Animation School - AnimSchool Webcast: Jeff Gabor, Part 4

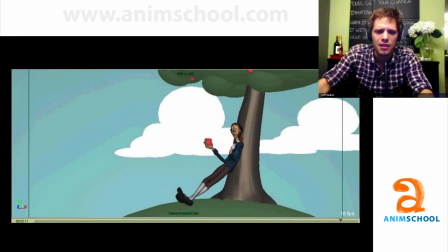The ending is now a lot more explored and in-depth and showing exactly how I think he can move, and I think that's really working. This is one of the rare occasions that if I was in production and I knew this was going to hit film, this last section I would have gone back into the reference room just to make sure because I have a
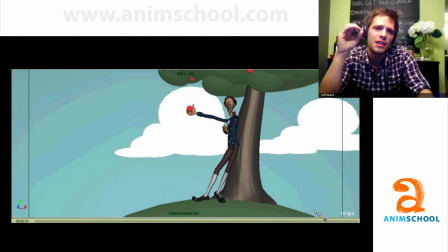strong conviction that you should definitely at least give reference a shot even if you think you can do it on your own like I feel like I'm not doing my due diligence as a professional animator and because you know Blue Sky is paying me enough that I feel like I better put in every single ounce of effort to make sure this is going to look
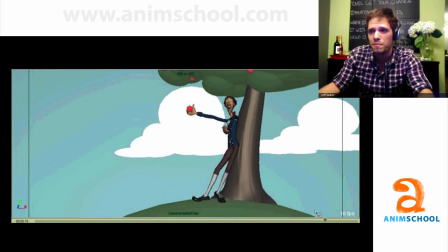as good as possible and by not running into that reference room for just five minutes that's all it takes to get my iPhone out and stand in front of the mirror for five minutes then maybe I shouldn't be paid as much as I am, because I'm not putting in every single effort and exploring every avenue to make this as best as possible.
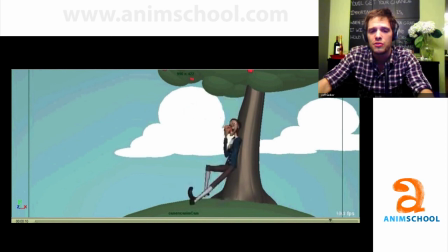So that's why I would have gone in to shoot this reference, but due to just timing issues, this was a fast production shot for AnimSchool, that I can have some fun and actually just explore it without reference, which is something that I don't get to do very often, so I felt like, eh, I'm gonna try to feel like a real animator almost, and just play with it myself.
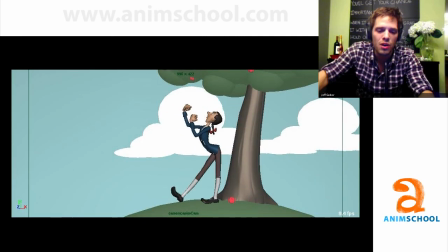Here's the next version. So now I want to nail this smear frame.
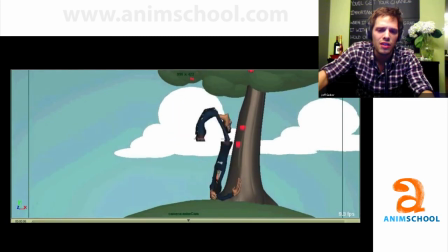here's a lot more what I was looking for I wanted just a quick little fly up all I wanted was a flash to the audience that all of a sudden he's getting up I didn't really care how it was articulated so I just did this quick arc so I think to the audience it just reads that there's a flash up not it's his legs going up or anything else it's just a flash up so that's what I went
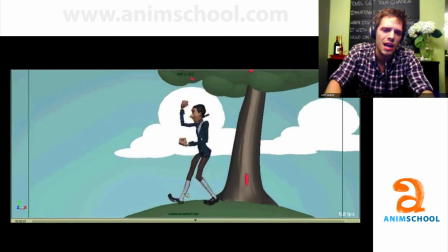ahead and went with and what I really was important was sticking him here in the air for a little bit and even this it's a little crazy in terms of how it the windmills going but it's got a lot more of what I was looking for in terms of a quick bit of texture and then popping
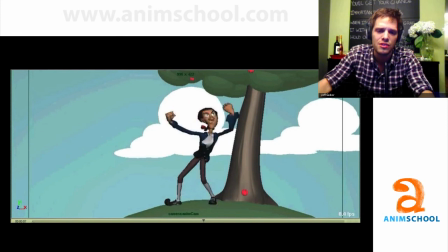into the pose hitting a quick pose of anger that reads just for a couple frames and then really doing these transitions and what really helps sell these ideas in only having those two frames to do the transition is really using those animation principles of secondary
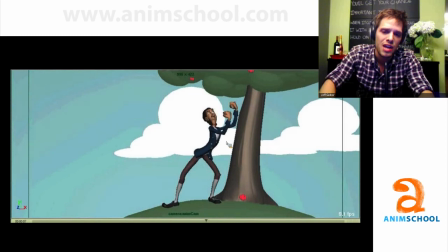motion around with the extremities of using the lapel and the jacket and the hair to add that little settle and that's all it really needs. This rig is cool that there's so many of those little extra controls that are very high production value that you can go ahead and add those little subtle things in there. So adding that little motion to the clothes made all the difference.
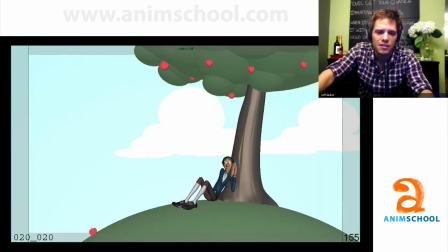So this is when I was finally completely satisfied which is the final frames here. All the textures there, all the smear frames are there. It's not overly strobing anywhere for me and if there is any strobing I feel like it was an intentional bit of texture.
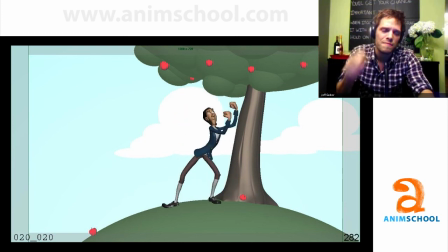Strobing is not always a bad thing. It just kind of creates a pop or a flash and to be fair I like a little bit of dirt in animation now as well. I think every animator kind of goes through their waxing and waning in terms of what they like and how dirty or how clean or how much they want to finesse their arcs.
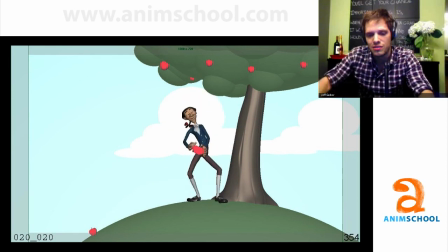So right now in my career I like a little bit of dirtiness. So we're all the smear frames actually done within the rig.
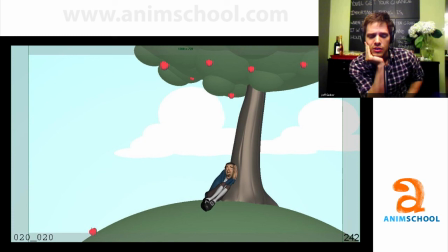And yes, I didn't add any secondary lattices or anything. So everything that you saw in my test was completely done within the rig. I didn't want to do any special stuff. Like some of the other shots that you saw had multiple characters brought in for multi-limbs.
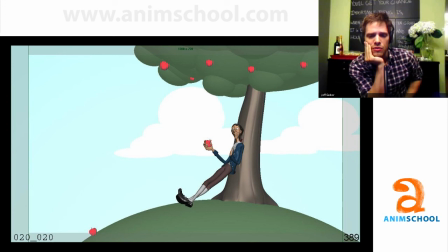So what you saw in my shot is one character with just the rig controls. Nothing like proprietary blue sky-ish or anything like that.
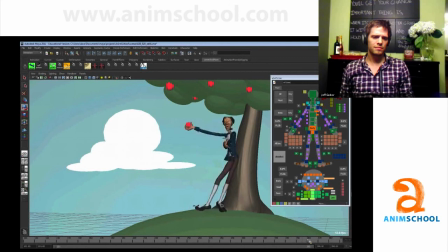I see people use smear frames in a way that isn't super helpful. sort of execute them in a way that doesn't really work. Yeah, I mean, it comes down to like, you're trying to get a specific feel of how fast something is moving. And the one thing I see people mess up all the time is they think smear frame means zippy.
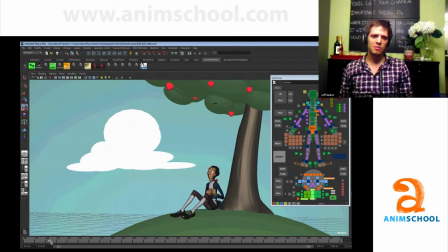Like now it's going to move fast, which smear frames are almost doing the exact opposite. They one, primarily take care of strobing. So something is supposed to read better. That's one thing they're used for. or two, they actually slow down your animation because you're seeing it actually articulate around a certain motion.
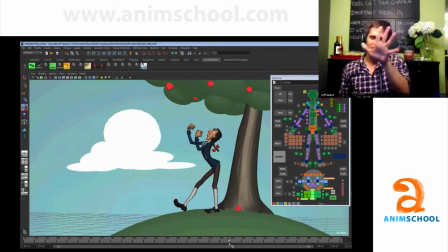So you're actually seeing this hand completely move.